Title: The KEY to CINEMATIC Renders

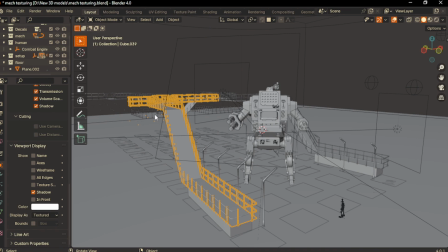So what I did was I grabbed the add-on which is called Industrial Structure Generator.
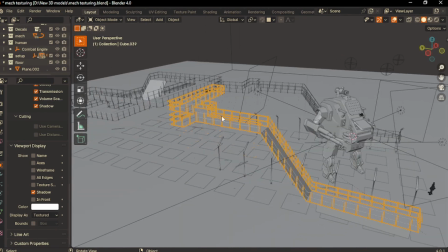By the way, it's not an add-on. I think it's a geometry node.
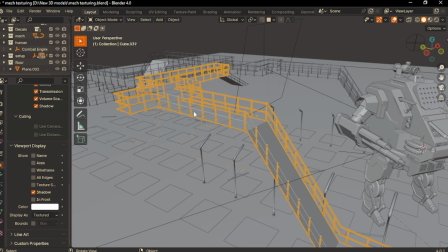So what it did was it just gives you a small basic kind of a railing system.
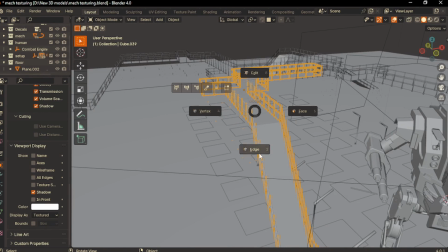Then you have to extrude it to shape it however you like. So how it works was you go to the edit mode, then you can select any one of this edge and press E. So when you extrude it, you can see that it generates the railing system.
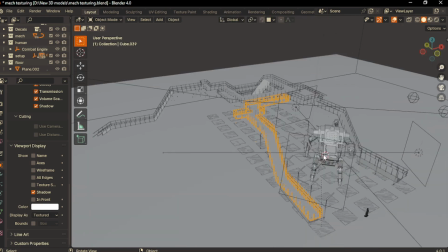So this is how it works. I just did some shape like this and place it at the side view.
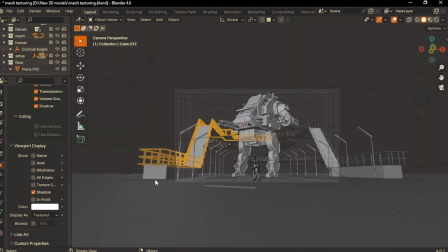Then I mirror the same object to the other side, and it does not create the basement, so I just add a cube to fill the area.
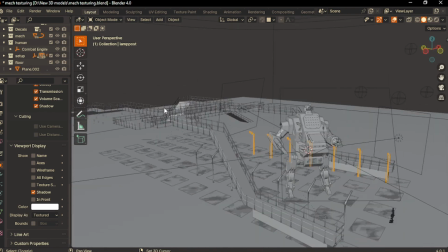Then I did the same setup for the back, so you can see we have a stairs with some random extrusion, I
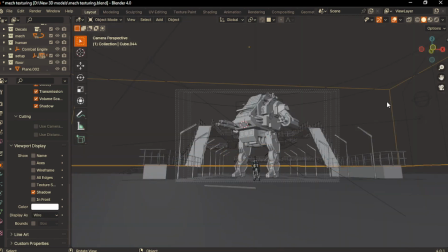just place that at the back, and when I look from the camera view, it's kind of gives me the more depth angle or a long industrial place or something like that.
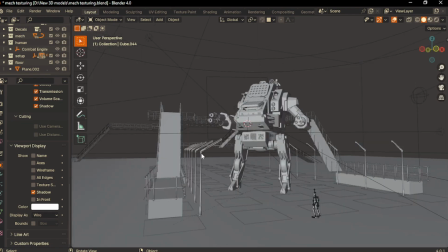Let's talk about the lamp. So this comes with the industrial structure generator.
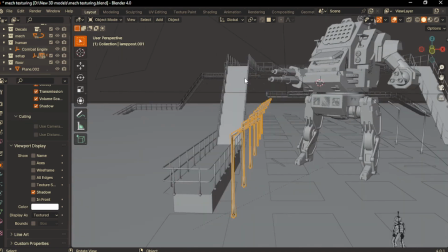So once you open the file, you will get this lamp. I just add array modifier to this and place it at the left and also place it at the right.
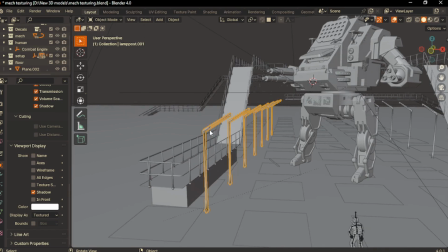It also comes with emissions, so that creates a more interesting look.
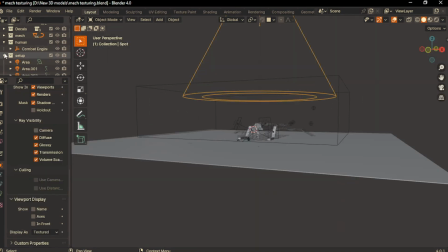Now let's talk about why I add this big giant cylinder at the top.
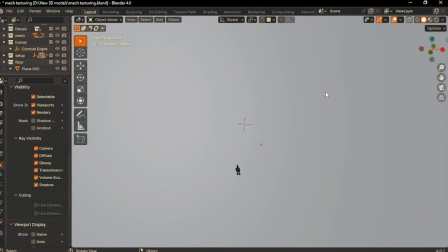So it's just for the infinite backdrop. You may be questioning like why you can't use a simple plane and use that as an infinite backdrop.
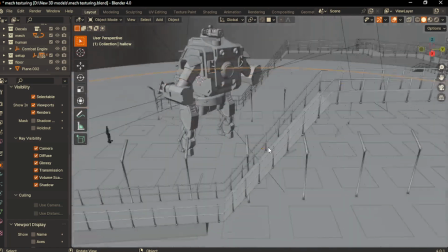Yes, technically you can do that, but if I like to change my mind and I like to place my camera like this,
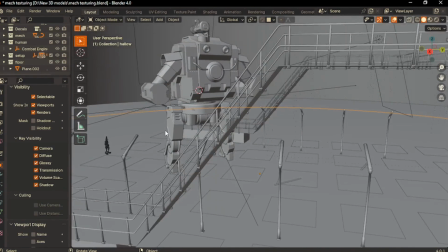I have to rotate it and keep adjusting it. So I don't really want to do that. And the material is really simple.
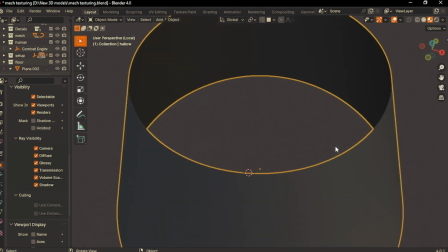It's just a black color with the default roughness, I guess.
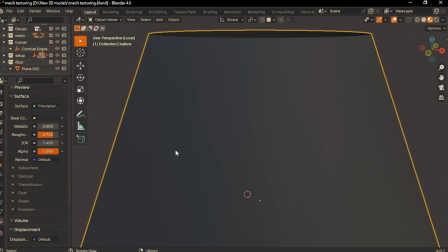Yeah, I increased the roughness to 7.5. This gives me a black backdrop with no reflection.
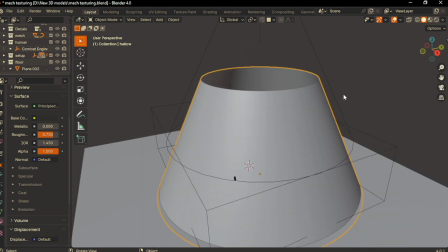Now let's talk about the lighting. First, we have a big light at the top.
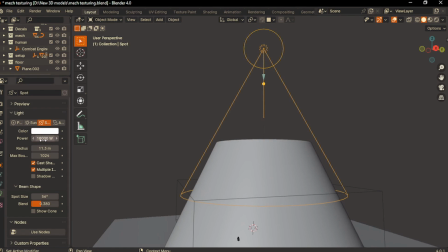So this is a spotlight and I set the power to around 18,000, which is really massive.
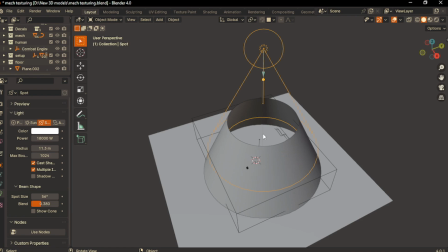So this is what gives us the foggy effect. So let me just go to the camera view.
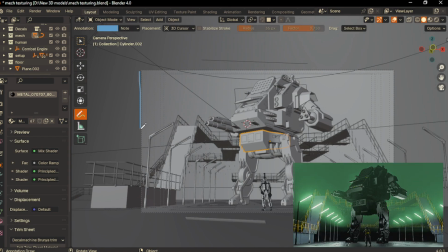So in my rendering, the fog intensity is really high at this level. The fog is really high and we get the smoky green environment. And from this line, it started to decreasing. So it's fading out and no fog.
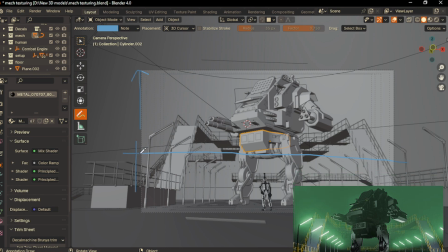It's really clean and less smoky area. So how we get this effect is from the spotlight and from the volumetric.
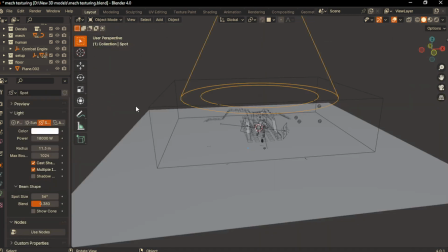So for the smoke effect, I use a simple cube. You maybe wonder why it kind of looks like wireframed.
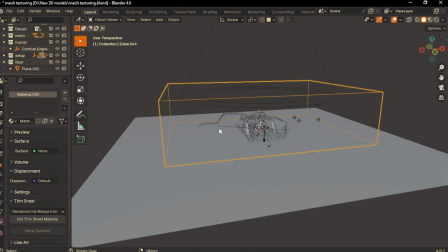I just set it up to that type.
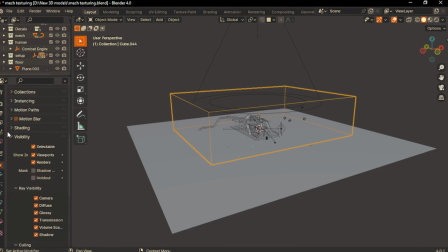So let me just go to the visibility and yeah, here we have the controller.
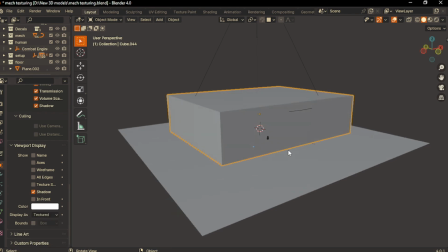So if I switch to texture, you can see the cube, but I don't want to affect my scene.
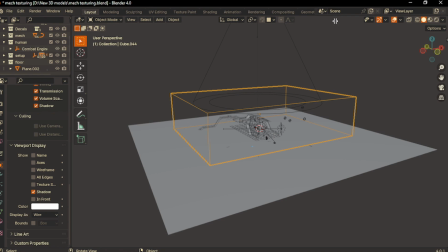So I just set this to wireframe. Now let's see the material for this volumetric.
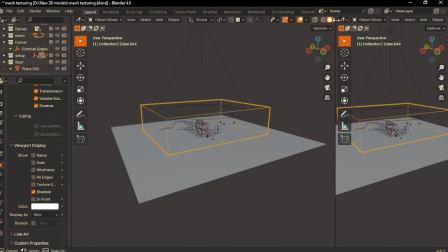Let me just open a new panel on the side, switch to shader editor,
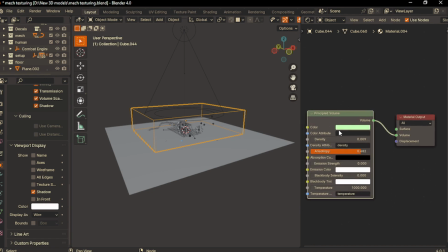and I just add a principal volume and connect it to the material output.
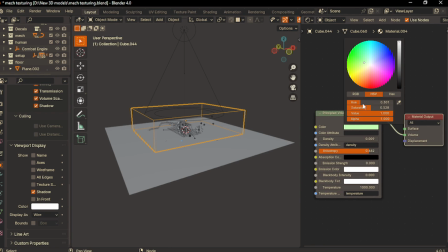I set the colors to something like a greenish and I set the density to around 0.009 and the anisotropy to 0.68. So it's really basic.
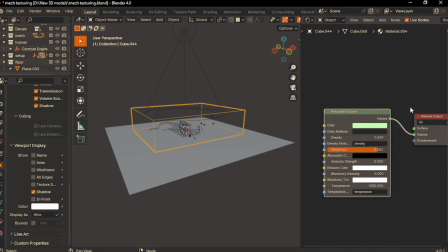You don't really have to plug in noise, color ramp and all the silly setup. This is more than enough for creating that fog effect.
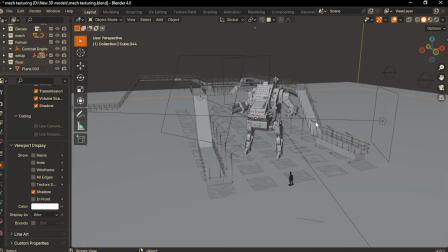Now let's talk about the main lighting.
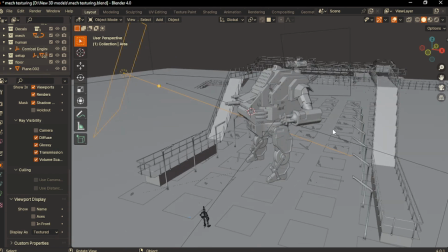This one is a key light, so I just placed at the left because our model is slightly rotated on the left,
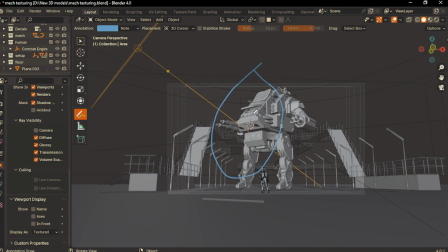so we want to brighten this area. So this area gives more exposure. And if I darken this area, there is no point of this render. So this area light gives me the 60% of the brightness. And I set this area light power to around 800.
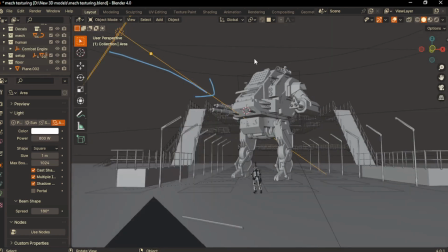Then we have rim light, which is a backlight.